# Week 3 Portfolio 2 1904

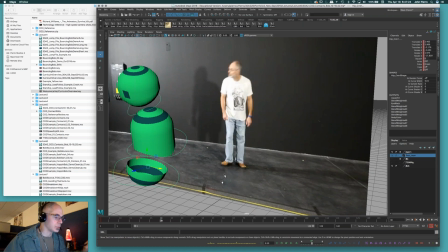2685s
For Bob, Bob doesn't have any legs, so he has to, in order to go from this
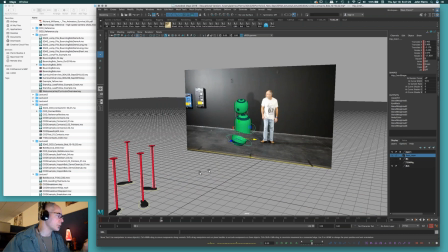2691s
pose here and land on that first footstep, he has to jump.
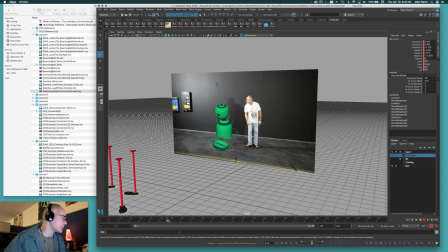2696s
So for him, that's about where he's going to be squashing, right about that point, in order to push off, peak, and land on the footstep all the way over there, right? So that's where I'm going to be building Bob's squash pose, right?
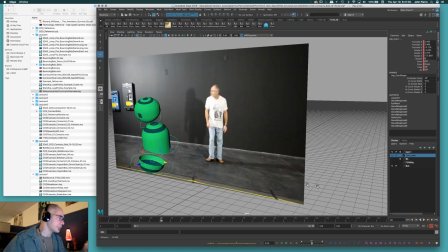2711s
But also my character, and when you animate your character, if you're doing something like this, that's you'd be
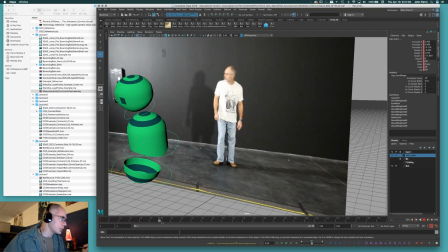2718s
understanding that you have to build some sort of a squash and a weight shift here to go down and prepare and come off of that leg in order to pick it up and peek into your passing pose here and take that step, okay? So right there, I really have like 3 main ideas I know I'm going to be building.
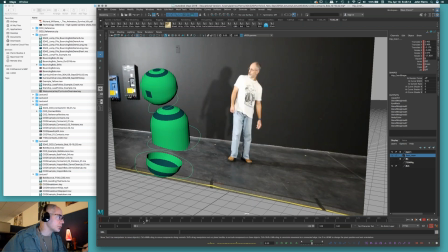2736s
The the first anticipation here to rock backwards. There's really a pull here, but I can just say let's ignore that one and we'll take it right to the extreme of squashing him down, right?
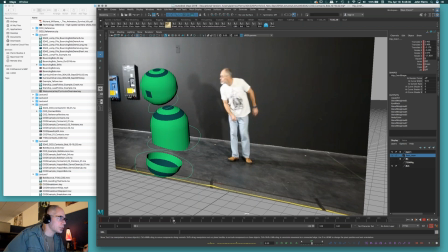2751s
In that squash position before he pops up and picks up his leg. So let's just do 2 right now. I'll build the first anticipation and then really the main anticipation squash where the body rolls forward and we squash down, okay?
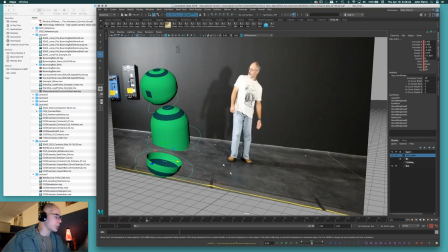2767s
So I'm just going to use the reference as my guide for the timing right now,
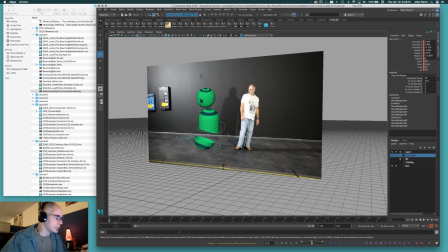2771s
and I'll change that as I get more and more poses in here and start to get it a little bit better and sort of check what it needs to do, okay? So I'll scrub by, and you can see that I rock back and things kind of slow in here. So I'm going to look for that point before as here he starts to come forward and say, yeah,
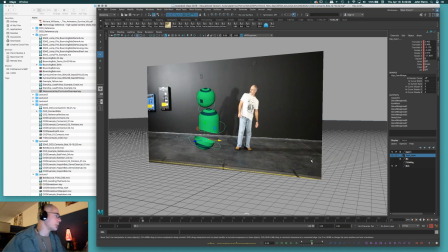2790s
right about here is where we slow in and have a slight pause here or slow in here. So I'm going to key it here. It's at 21. And now I can kind of tap through and kind of see how I'm going to create that change where I know the hip.
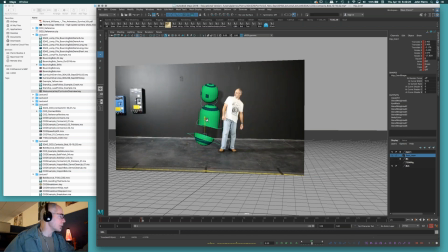2806s
You can see the hip pull up, kind of comes up into the left and it tilts the body backwards this way. And I probably even want to have a little fun tilting it more back this way, right? Actually, I might even want to do the opposite.
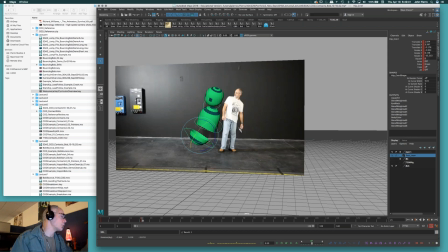2823s
I might tilt it this way because I want to actually open him up. It's more of an open pose. And I kind of think he's pointed more this way anyhow, so I'd like to turn him more that way.
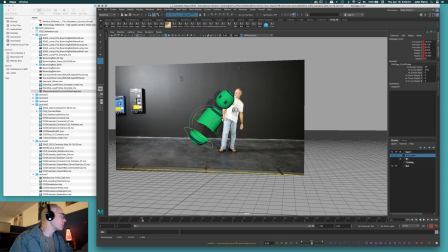And then here the head is kind of tilted and looking more down that way. And it's a little bit tighter into the chest, right? So that kind of might work to sell that idea.
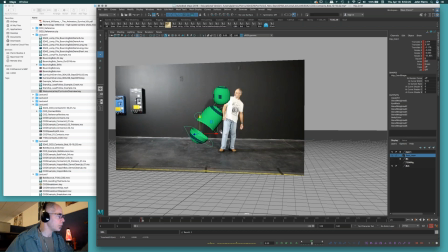2862s
Now to remember with Bob, we want to be animators, we want to exaggerate. So we're looking to encompass the ideas, right? We're not looking to recreate. So does that tell me,
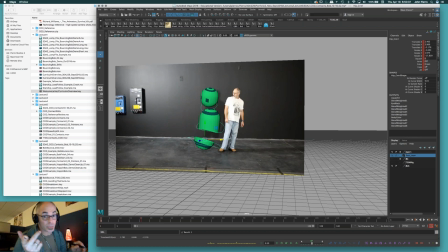2877s
you know, obviously this is, if you're animating, if you're not doing stuff like this, you're just, why not? Don't stand there and just animate. Stand there and go, oh, I'm here, I'm here, here, here.
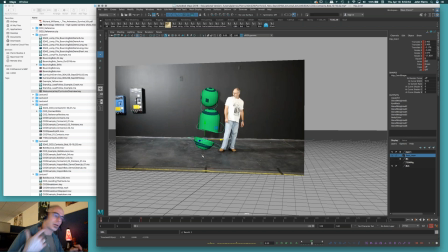2894s
And even when you do it, that's where you start thinking about how it breaks down. You realize, well, how do I rock back? Well, you just don't, your whole body just doesn't tilt back. How do you rock back? Well, let's say, what you can kind of see if I scrub through here a little bit slower,
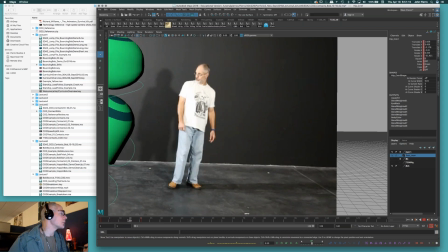2917s
is that the hips start moving faster than the upper body. The hips kind of pop up here and start pushing up that way, but the head kind of stays a little bit slower. It doesn't go back that soon. That's because I'm driving up more with my hips.